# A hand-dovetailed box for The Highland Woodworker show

Hi guys. It's been another busy week at the Stumpy Dumps Woodworking Journal shop. We have a new member of the family.
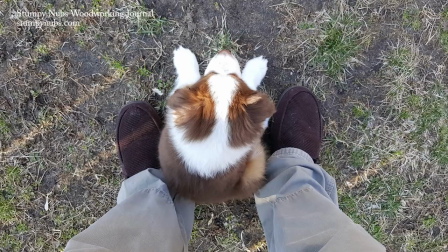(0:15)
This is Ruby. She's a two-month-old miniature Australian Shepherd and she gets cuter by the day, which is lucky for her considering how much she pees and poops all over. In other good news, the weather's finally warming up around here, which means I'm in a better mood these days and Mustache Mike's mustache should be perking back up after its winter wilt.
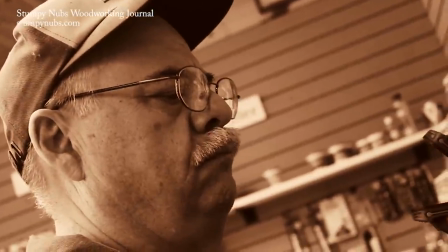(0:35)
I'd forgotten about all these great stash shots we got when we were filming a commercial for Rockler a few years back. In fact, I'd forgotten all about that commercial until I saw it online the other day. I'm not sure if you remember it, but it was pretty funny.
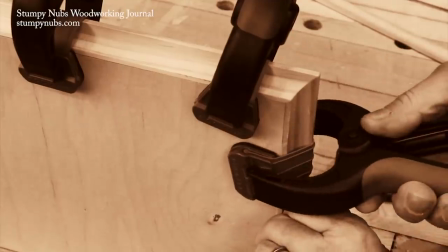(0:48)
We filmed it like a silent movie with ragtime music in the background and an old-timey storyboard for the text.
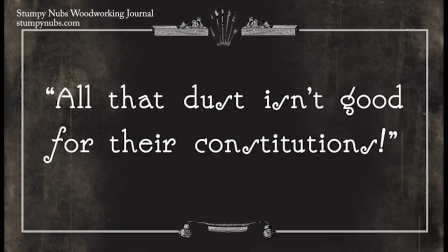(0:55)
The best parts though are the Shoppet cameos.
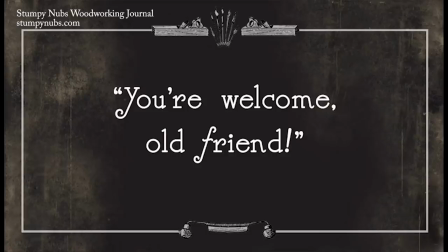(0:58)
Both the dog, Maya, and the cat, Luigi, have since died. so it was a nice surprise to see them in there.
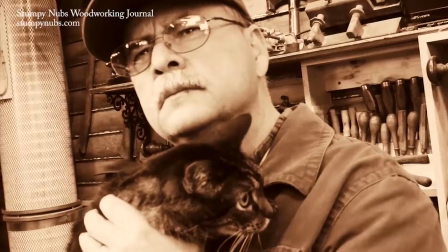(1:05)
I'd forgotten all about that. The whole thing's about two minutes long. I'll link to it in the notes below this video if you want to watch it. It's pretty entertaining. Most of our videos have little ads in them, about 15 seconds long. That's how I pay my bills, just like you have to get paid at your job. But occasionally, we film and produce actual commercials for brands to use elsewhere off of our channel. and these are a lot of fun for us to make because they're very challenging. You have to tell a story in a very short amount of time. The two minutes in that Rockler commercial is long, usually about 30 seconds. Now let me tell you, we agonize over every single second. I need five seconds here, but I can only afford four because I need six over there and so on.
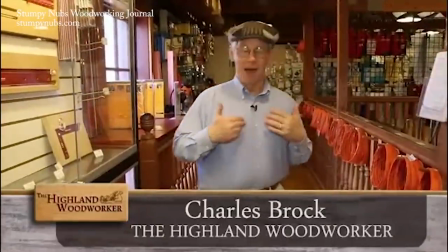(1:50)
A 30-second commercial can take days to produce and edit. If you're a fan of the Highland Woodworker Show with Charles Brock,
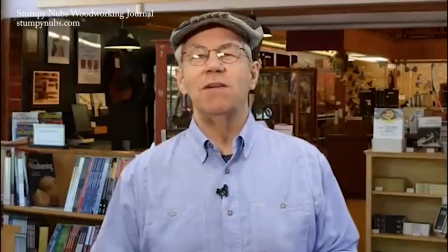(1:58)
you've likely seen me in commercials for the last two seasons, assuming you don't just skip over the commercials.
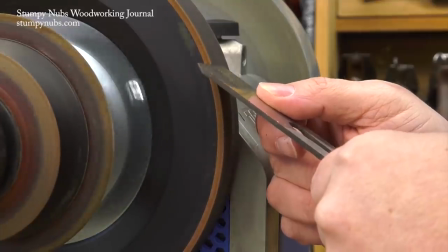(2:05)
Last year, I was in a Tormek commercial, which we produce for them, and this season, it's a Joberg's commercial.
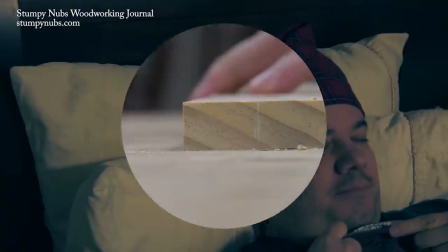(2:12)
Now today, I thought I'd take you behind the scenes so you can see how that Joberg's commercial was made, the process we go through, the project I built for it.
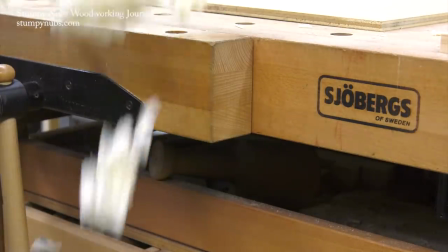(2:20)
I think you may find this all kind of interesting. It gives you some insight into what goes on behind the scenes here and Really how pretty much any commercial you see
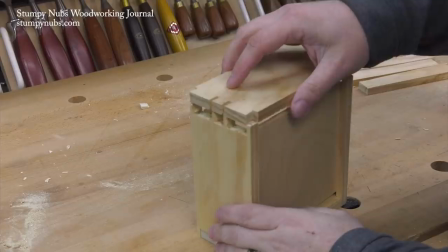(2:29)
whether it's on the internet or even in many respects on television is made And at the very least you'll get to see a cool little project
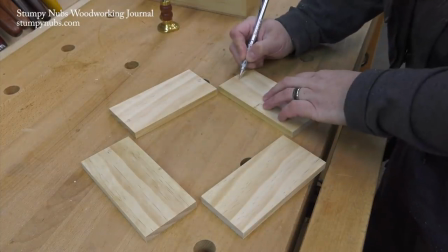(2:36)
So the idea was to tell the story of a woodworker who's looking for the workbench of his dreams and what he might build on that workbench
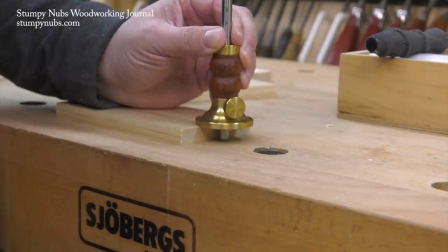(2:43)
I didn't have a lot of time to create a really complex project So I decided to build a dovetail box with a carved top.
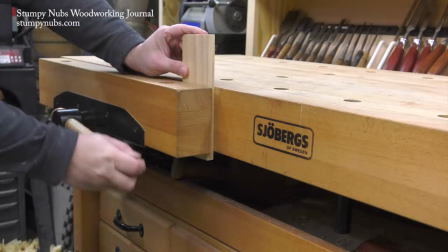(2:50)
I wanted to use hand tools as much as possible so I could focus on bench work and therefore the bench itself.
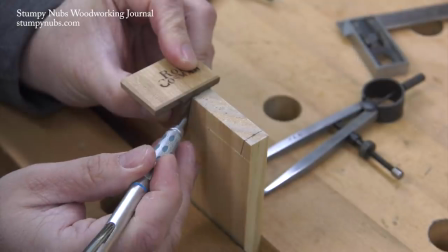(2:56)
I'm working here with some nice clear pine, which I think is a very underrated material.
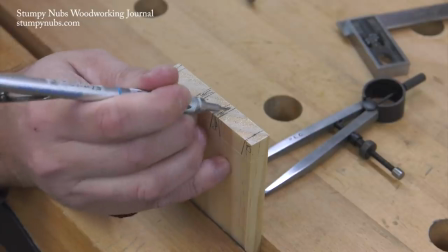(3:01)
Everybody seems to think that pine's for beginners and serious woodworkers use hardwood.
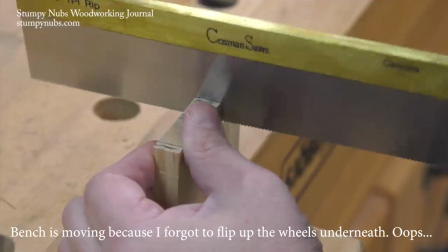(3:06)
I don't know, I disagree, especially if you're creating mechanical joinery like dovetails by hand.
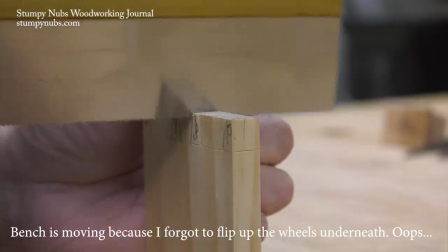(3:11)
Pine can be very difficult to work with.
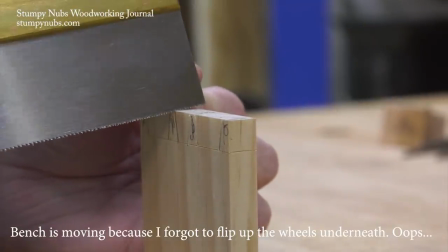(3:14)
It's easy to crush and dent those soft fibers, so pine will teach you to be responsible with your cuts and chisel movements.
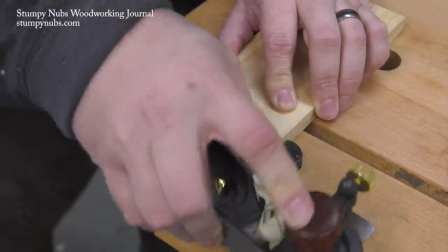(3:22)
Every cut has to be made carefully with very sharp tools.
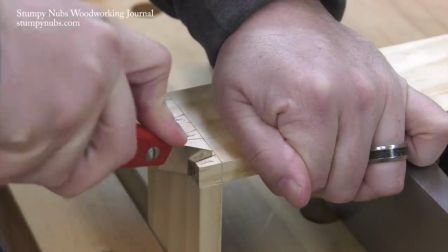(3:26)
If you let the edge of a chisel dent the base of the tails, or you pry a little too much and bruise your pins, you're going to end up with gaps in your joint.
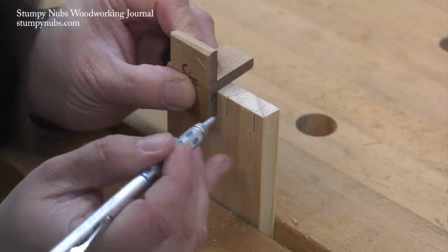(3:33)
So pine is not necessarily for beginners.
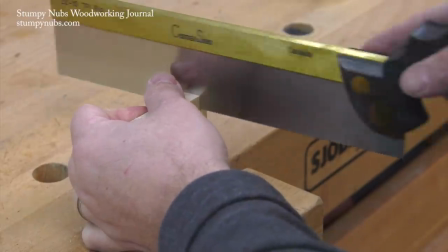(3:37)
Normally when I'm filming, I try to make sure each camera angle focuses on the work being done or the subject being discussed.
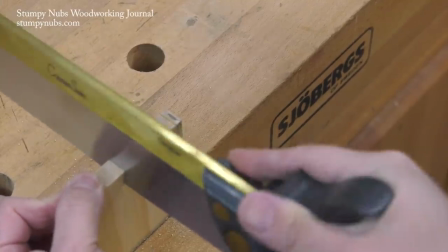(3:44)
But this isn't a typical video for us. This is a commercial. So I had to focus on the brand as much as possible.
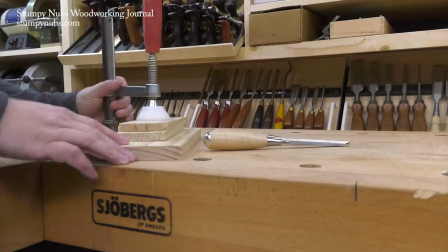(3:51)
One way to do that is with low angle shots like this one. People love low angle shots.
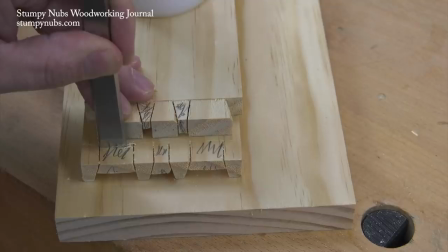(3:56)
They look artsy. Shots like this are important when you're making commercials because they help the viewers draw a conclusion.
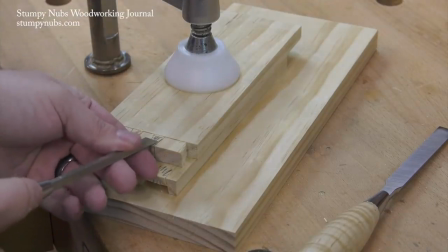(4:03)
In this case, that serious craftsman use over adventures. Viewers also like short clips which are taken from multiple angles.
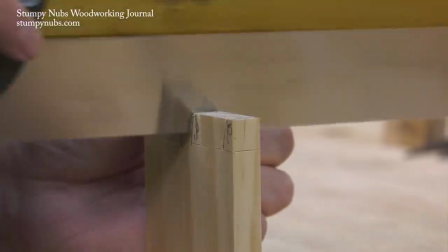(4:11)
This is true in any video, not just a commercial. Eyes will glaze over and minds will drift if the images on the screen aren't constantly changing.